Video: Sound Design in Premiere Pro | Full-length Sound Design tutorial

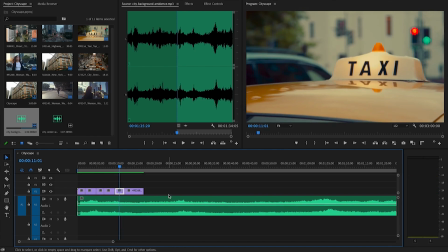4:08 All right, so there's some traffic beeping in there. There's just the rumbling of engines. There's all the usual things that you would hear in the city. Not so much siren. We might bring that in a little later in a different layer though.
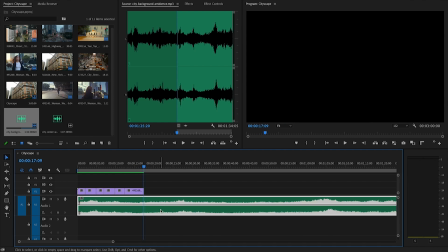4:21 So I'm going to just cut that sound effect there. And the first thing I'm going to do is just drop that noise down so it is more of a background sound.
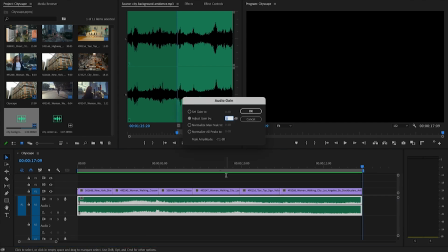4:32 So I'm going to press G to bring up the audio gain setting in Premiere, and I'm going to set that as a starting point as negative 18.
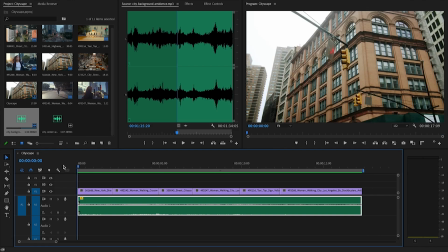4:41 And we can always adjust as needed. So we've got our ambient background track.
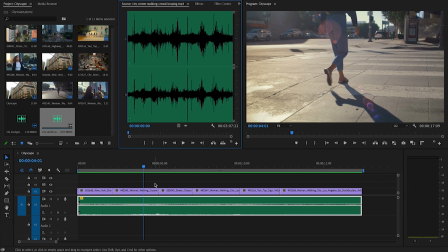4:50 Let's have another listen to this one. Oh, So this one has more people talking and interacting on the street.
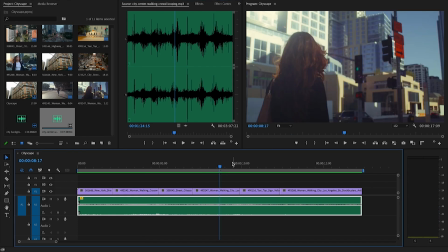5:07 So we could use this for one of these more close-up shots of the woman walking.
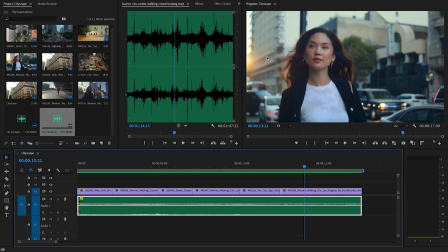5:12 Now, because we don't actually see other people in the shot with her,
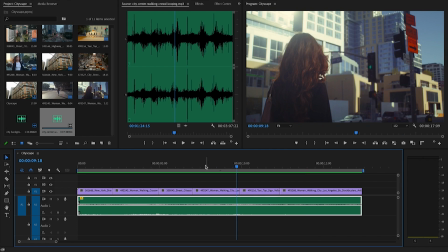5:17 I wouldn't make this sound effect particularly loud.
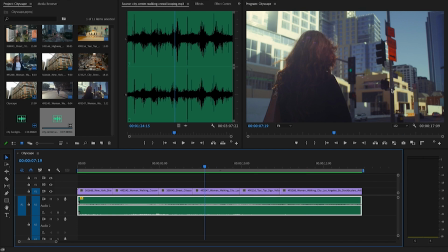5:22 And this is something I'd really like to emphasize about building your soundscapes, is always pay attention to what can the viewer actually see. If there is a visual, give them an audible element to back it up.
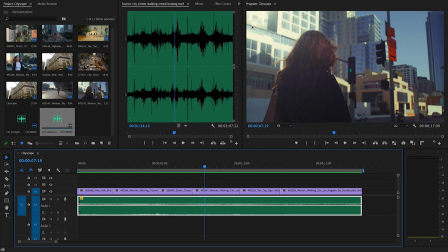5:37 But if they can't see it, you can still suggest that it's there using sound effects, but don't let it overpower the scene. So I'm going to use this section here where people are talking.
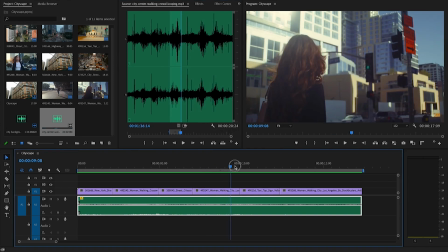5:50 I'm going to drop it down in this part of the video.
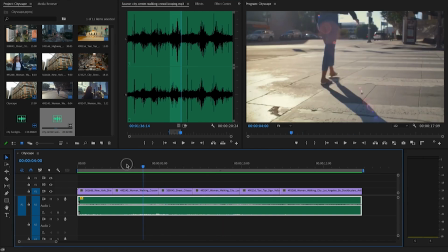5:53 But first, I'm going to adjust our ambient soundtrack to reflect where we,
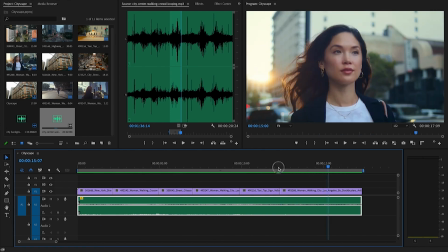5:59 as the audience, have a viewpoint for each shot. I'll show you what I mean.
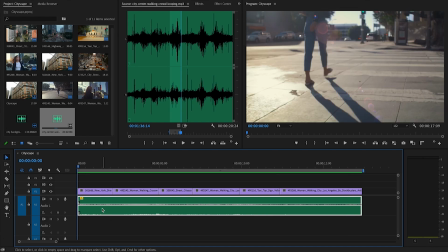6:06 So I'm actually going to cut
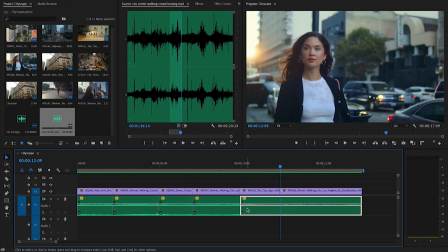6:13 the track at the start of every new clip. You can adjust this by using the keyframes, but I find that a little bit fiddly sometimes.
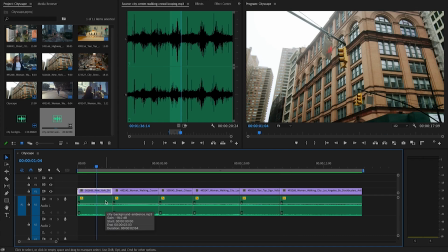6:23 So I'm going to cut them so I can adjust every single one separately. And then if I retime this sequence later on, I won't have to go and move the keyframes along. I can just lengthen or extend the sound effect as I adjust the length of the clip.
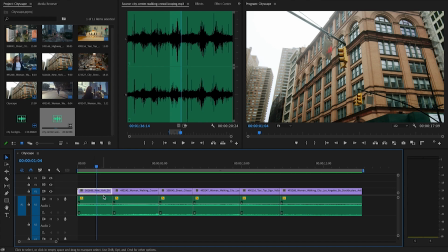6:42 So for this first shot, we're looking up, we're slightly removed from the ground and the point of view of the girl as we are in this shot. So I'm going to slightly bring this level down.
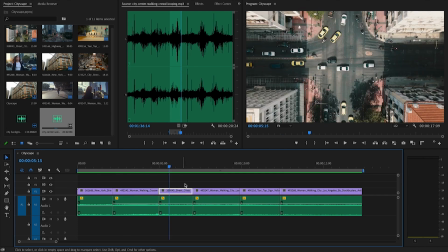6:59 I'll leave it up for this shot where we're clearly on the ground with her. This is an aerial shot, so we are quite removed from the scene.
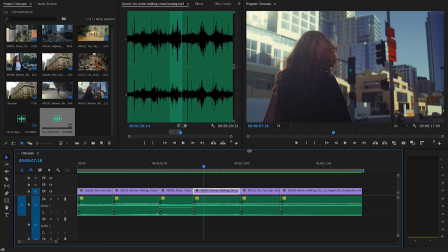7:07 So I'm going to bring this down even further. Again, we go back for a bit of close up.
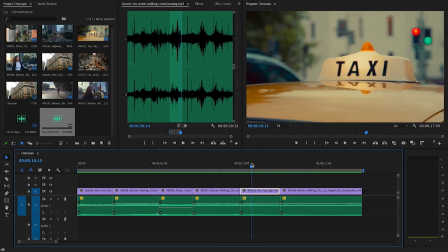7:15 So these can probably stay the same, and then we'll add extra sound effects to these as we go along.
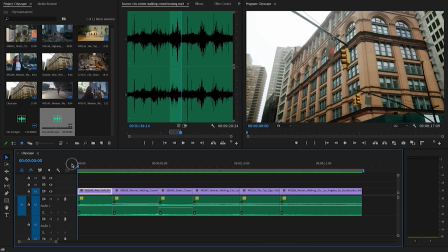7:19 So let's just have a little bit of a listen to that.
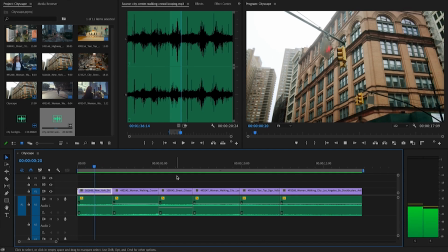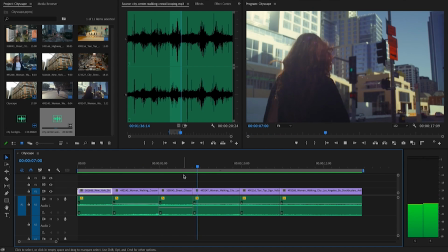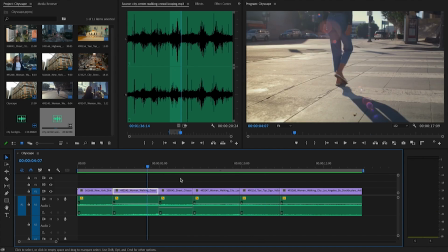7:35 All right, there is a beep at the very end of that. I don't like where that is placed, so I can just go in. I'm going to press Y on my keyboard, and I'm just going to drag the clip back.
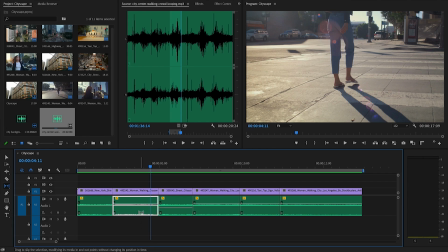7:51 So you can see this beep. It now happens in this section here.
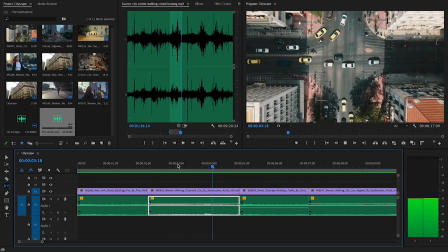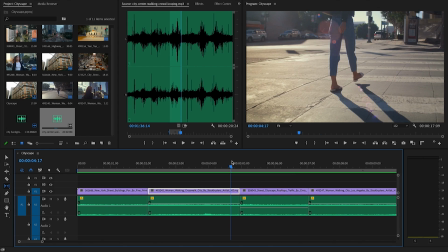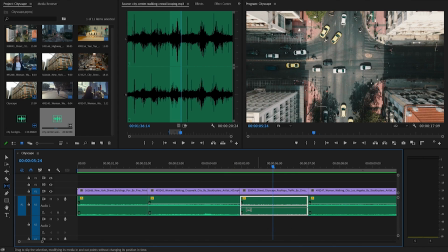8:09 And then I'm going to drag this one along too, so the end of the beep doesn't come in at that cut point.